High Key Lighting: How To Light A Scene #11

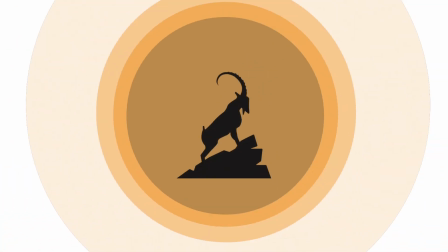(0:00)
Levi Whitney here with Uphill Cinema.
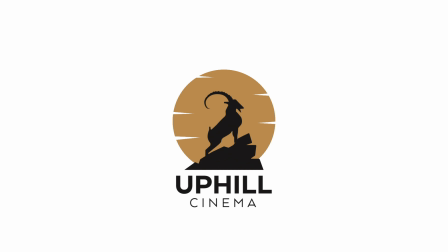(0:01)
Today I'm going to do a lighting breakdown on a high-key commercial that I shot a while ago, and let's just dive right into it.
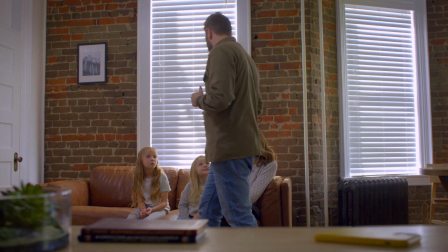(0:09)
So I'm just breaking down 3 shots because they were all lit the exact same way.
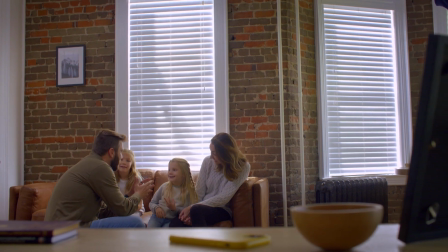(0:15)
And so here's your wide, here's your medium close-up, and here's your medium close-up.
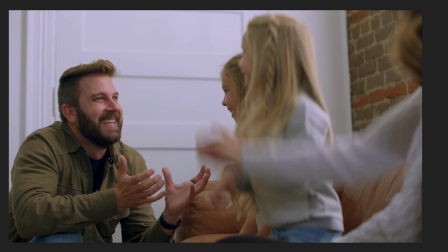(0:23)
So all of these were lit the exact same way. We didn't change any of the lighting whatsoever. We did open up a little more on the camera, but let's dive into the graph of this.
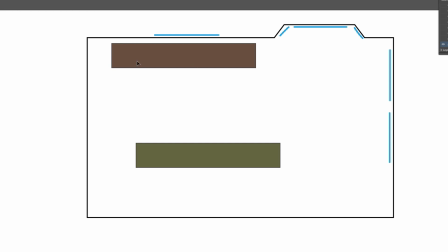(0:40)
So here is your room. Here is the love seat that you're seeing them sitting on. You have the 3 girls and the male talent. And this actually was a real family, amazing to work with.
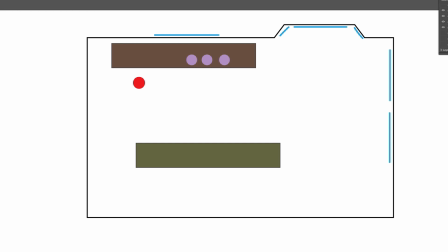(0:59)
And what we decided to do was, because there was so much light, these are all the windows, we flagged off these 2 huge windows.
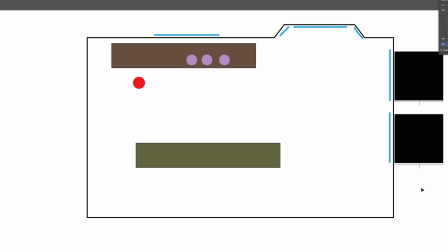(1:12)
We put 4x4 floppies out there and flagged these off to let us control the light a little more. Another thing we did is all of these windows had blinds, so we shut all the blinds partially. Here's where things get a little interesting. This window and this window,
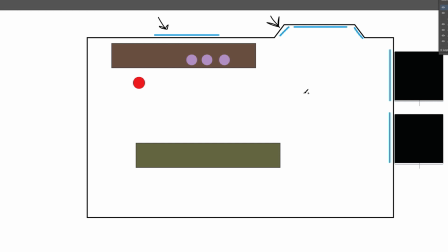(1:33)
they needed to be these 2 windows, we needed the light cut. So what we did was we added some scrims, and these scrims cut the light dramatically.
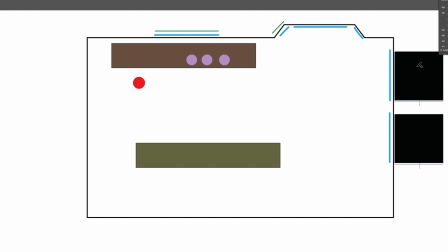(1:49)
We actually ended up just gaff taping them right up against the wall, and it ended up working just fine. And it let in enough light where, it was a little blown out where we wanted it,
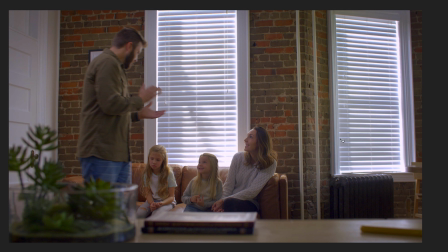(2:03)
and it wasn't blown out where we didn't want it. So, added some good depth to the shot, I thought.
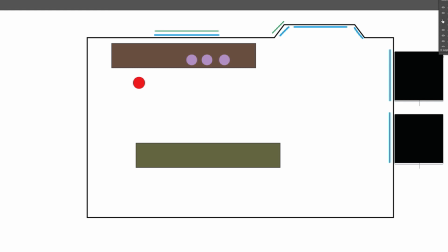(2:11)
The only other thing we did was we added a Quasar Science LED to hit some
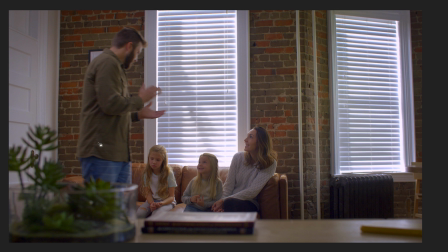(2:19)
backlight right here, just to kind of shape him out a little bit. Now this room too, we completely moved this room around, but the lighting stayed the same.
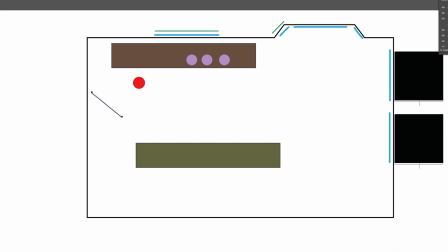(2:31)
So for instance, this table was way over here in this room, it was way over here, so we moved it forward, and then that's when we decided, okay, we knew we wanted some movement in it, and so that's when we put the
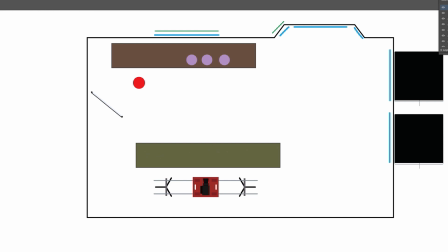(2:49)
dolly, and we put objects in front of this table, and that's what gets you this first shot.
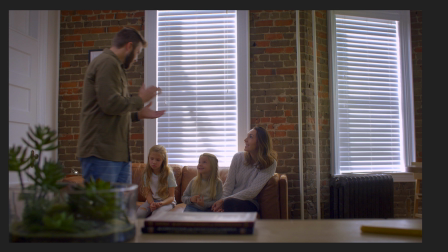(2:56)
But other than that, it's all the same, and it was really, really simple. It took not a lot of time to set up. We just had to move things around. This couch wasn't there. We went into the room. We already had seen the area before, and so we knew that we needed to move stuff around.
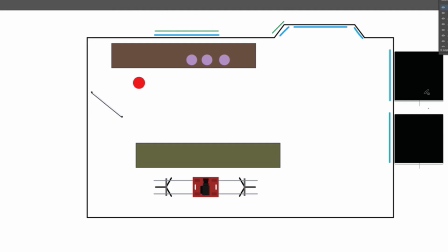(3:12)
So what you're seeing right here is 2 scrims, full stops, flagged these sides, all the windows that are, all of these windows right here, blinds are down, and 1 Quasar Science light, and that's what you're seeing on all 3 of these shots.
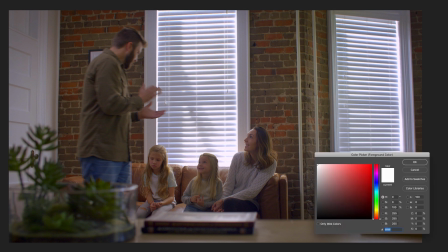(3:31)
So it ended up being really quite a simple
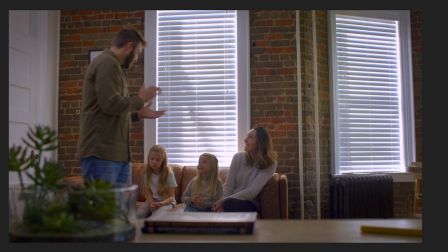(3:41)
lighting setup, as long as we knew what we were doing before. So like I said, right here is that Quasar, right here and here are the scrims, and then over here there's these 2 big windows right here,
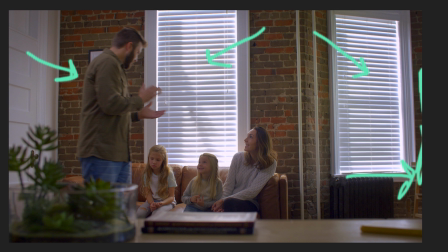(4:00)
and they're flagged off, and that's what you're seeing on all 3 of these shots.
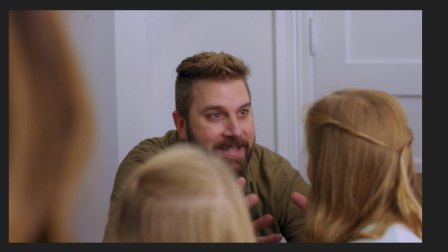(4:06)
It's the same shot.